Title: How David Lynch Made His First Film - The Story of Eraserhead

David Lynch has described Eraserhead as a dream of dark and troubling things. As to what that means, well, he's not sane.
David Lynch has described his film Eraserhead in this manner, a dream of dark and troubling things.
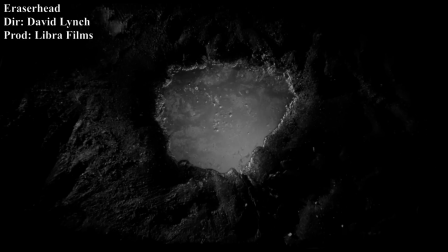But, when one watches Eraserhead, that description feels apt,
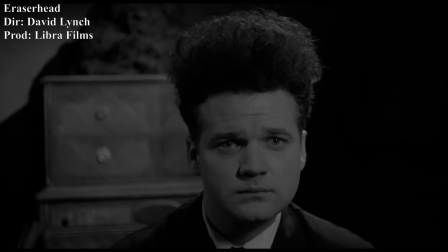elusive though it may be, because the story of Eraserhead operates on dream logic. It centers around Henry Spencer,
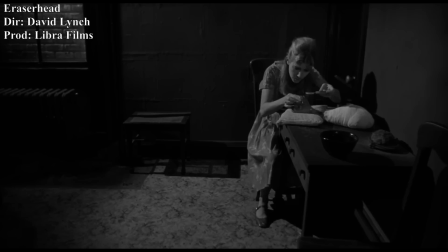a worker at a printing factory whose already dour existence is made all the more miserable when he gets a girl pregnant and is forced to marry her.
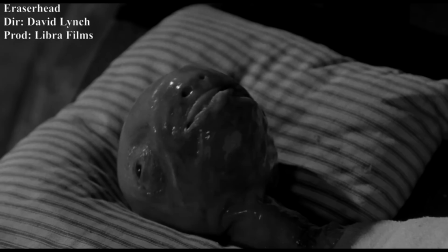And just to make matters worse, the child she gives birth to is… well…
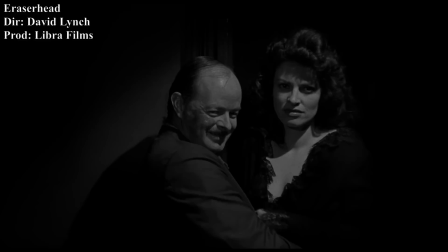What follows is a psychological downward spiral, as Henry's relationship with his wife unravels, his chances with his neighbour fizzle away,
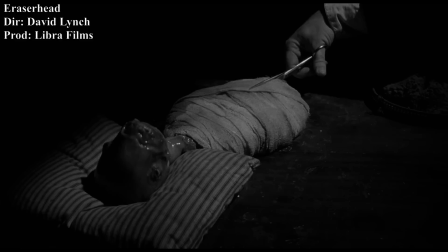and the baby becomes more and more demanding, almost sadistically so, taking over Henry's life bit by bit until he can't handle it anymore.
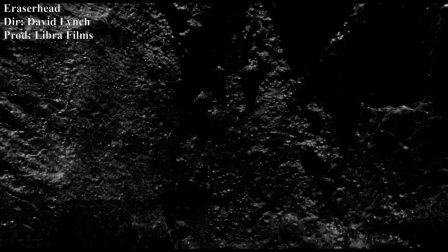But that's only the surface of a Razorhead story,
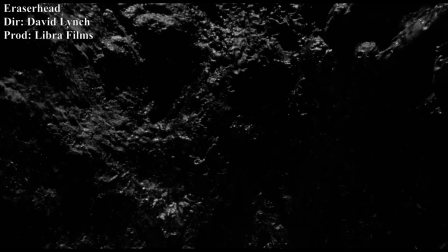interjected between the more coherent story bits are dream-like vignettes that seem disconnected with the main narrative unless one analyzes their thematic purpose,
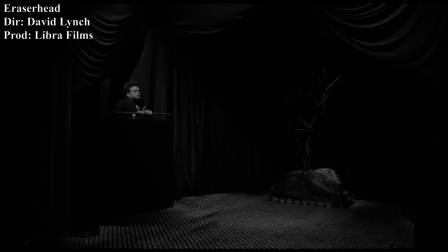such as the zombie-like man in the planet,
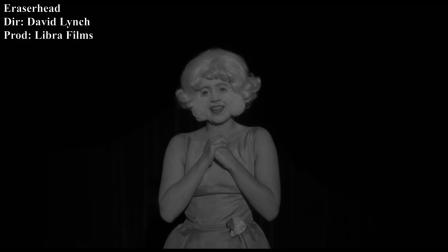the weird stop motion worm, Henry's nightmarish dream sequence where the baby takes over his body and his head gets turned into erasers,
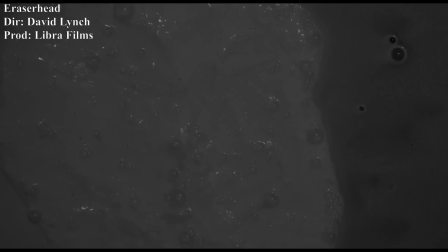and of course the lady in the radiator, but we'll get to her later.
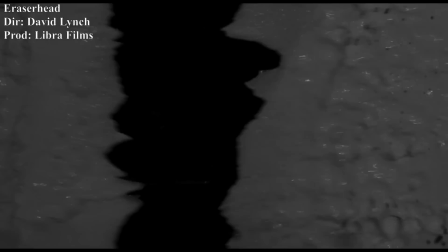It is these near incoherent and disconnected bits of dream logic that give Eraserhead its nightmarish atmosphere,
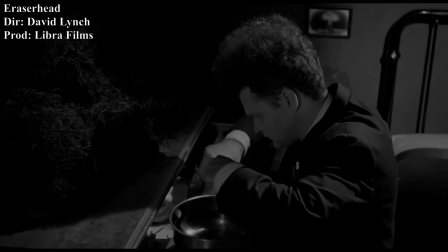the feeling that one is diving into the main characters and perhaps the the director's subconscious mind.
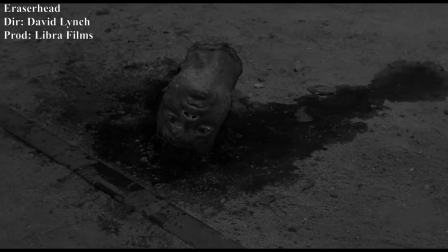And that was the intent, as when David Lynch wrote Eraserhead,
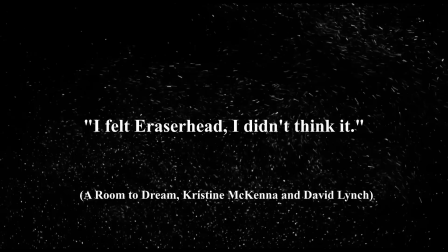he did not think of what every element meant, but instead went by feeling and figured out the film's meaning later. As he has said, I FELT Eraserhead, I DIDN'T THINK IT.
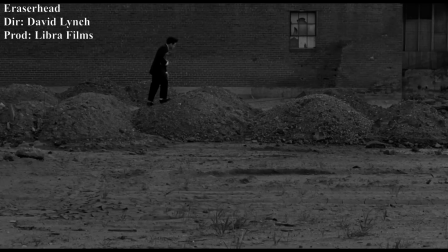Contributing to the film's nightmare atmosphere is the set design, an element so vital that it was the first thing that Lynch worked on when the project was greenlit.
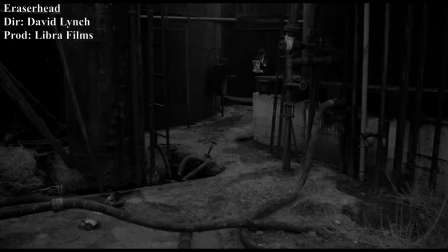The film was shot entirely in Los Angeles, but when location scouting, Lynch sought after structures that looked as if they could belong in Philadelphia,
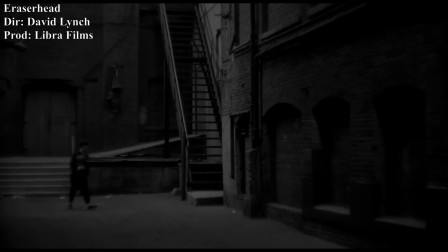such as old dilapidating factories, to give the world of Eraserhead an industrial feel, almost like it mostly consists of rotting factories and warehouses.
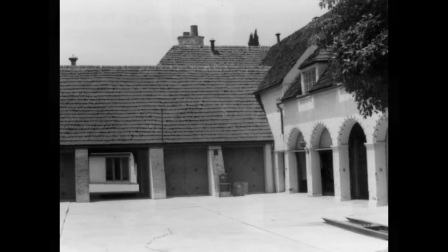For the interior scenes, Lynch was lucky to gain exclusive access to the Grainstone Manor staples, though there were not as much staples as there were service quarters,
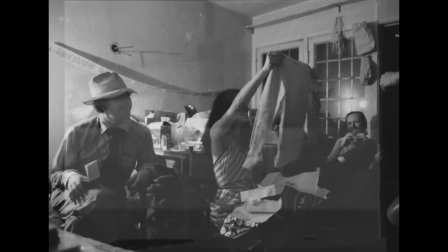garages, a greenhouse and storage area, so Lynch had enough room to both build sets and have accommodations for him and his crew.
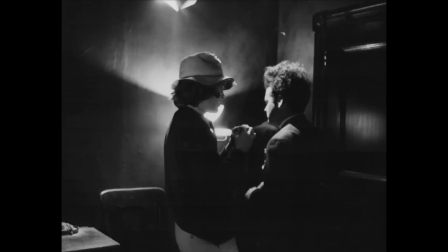And much like his previous films, Lynch would do most of the work himself, acting as set designer and builder with Alan Splett and his brother John assisting.
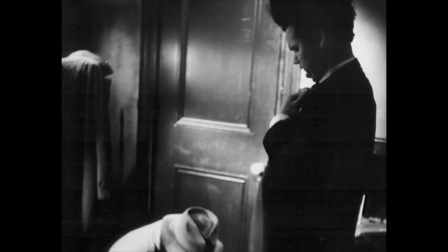He would also do the makeup himself, not aware that as a director it was customary to allocate those duties to other departments.
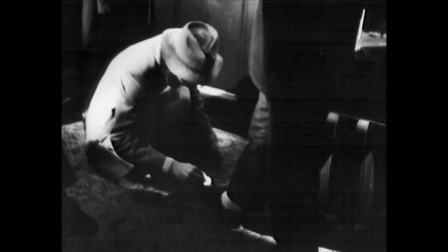To him it was self-evident that he did most of the work himself as that was what he had done as a painter and so he assumed filmmaking would be the same.
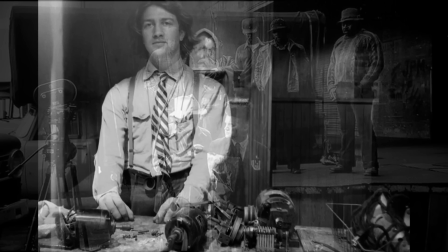He would prove an efficient and cost-effective set designer,
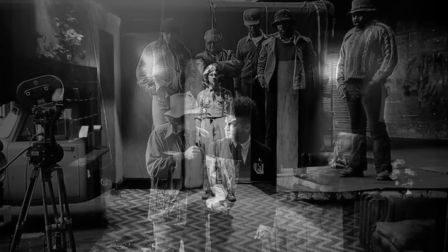buying a large portion of the building materials from a studio that was closing down for as little as $100 and reusing them repeatedly throughout the shoot,
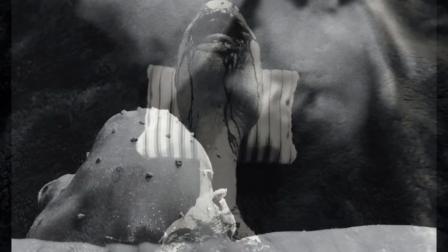along with gathering props from cast members families or building them himself. And it was during this time that he built the film's most recognizable and infamous prop, the baby.
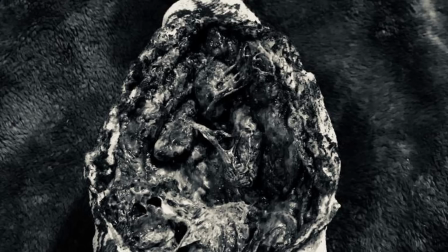How he made it is one of Eraserhead's most tightly held secrets, Lynch and every crew member maintaining what can only be described as a vow of silence when asked about it.
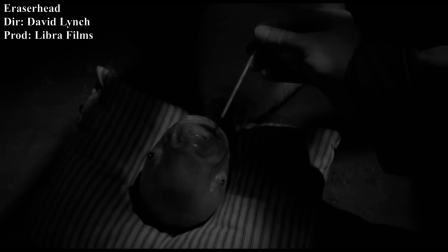Because of this, many theories have popped up, ranging from him having based it on a cows' feeders to him having used an actual cow feeders.
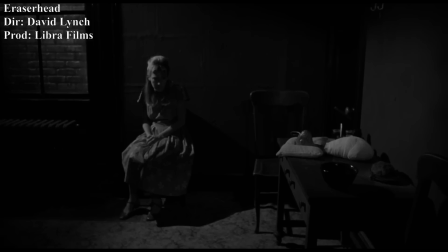Though the fact that it would have been impossible to preserve such a thing during the near five years shoot is reason enough to dismiss that theory, Lynch has good reason to maintain this silence.
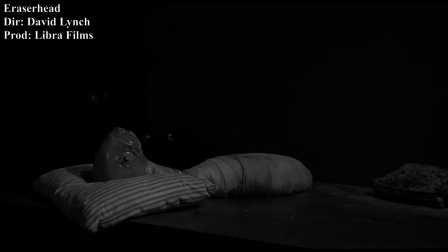Much like how if a magician revealing the secret behind his tricks would ruin their appeal, Lynch explaining the baby's creation would diminish its effectiveness.
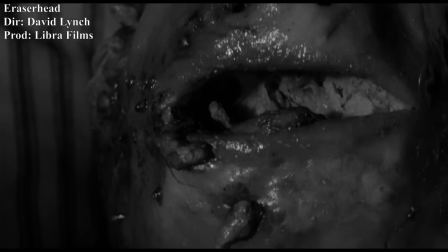As when watching the film, you're not supposed to think of the materials it was made of or how it was puppeteered.
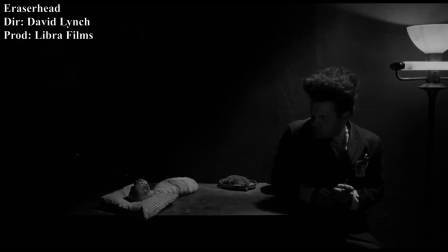You're supposed to see it as a mutated demon child. though one thing we do know is that it was dubbed as spiked by the film's leading man, Jack Nance.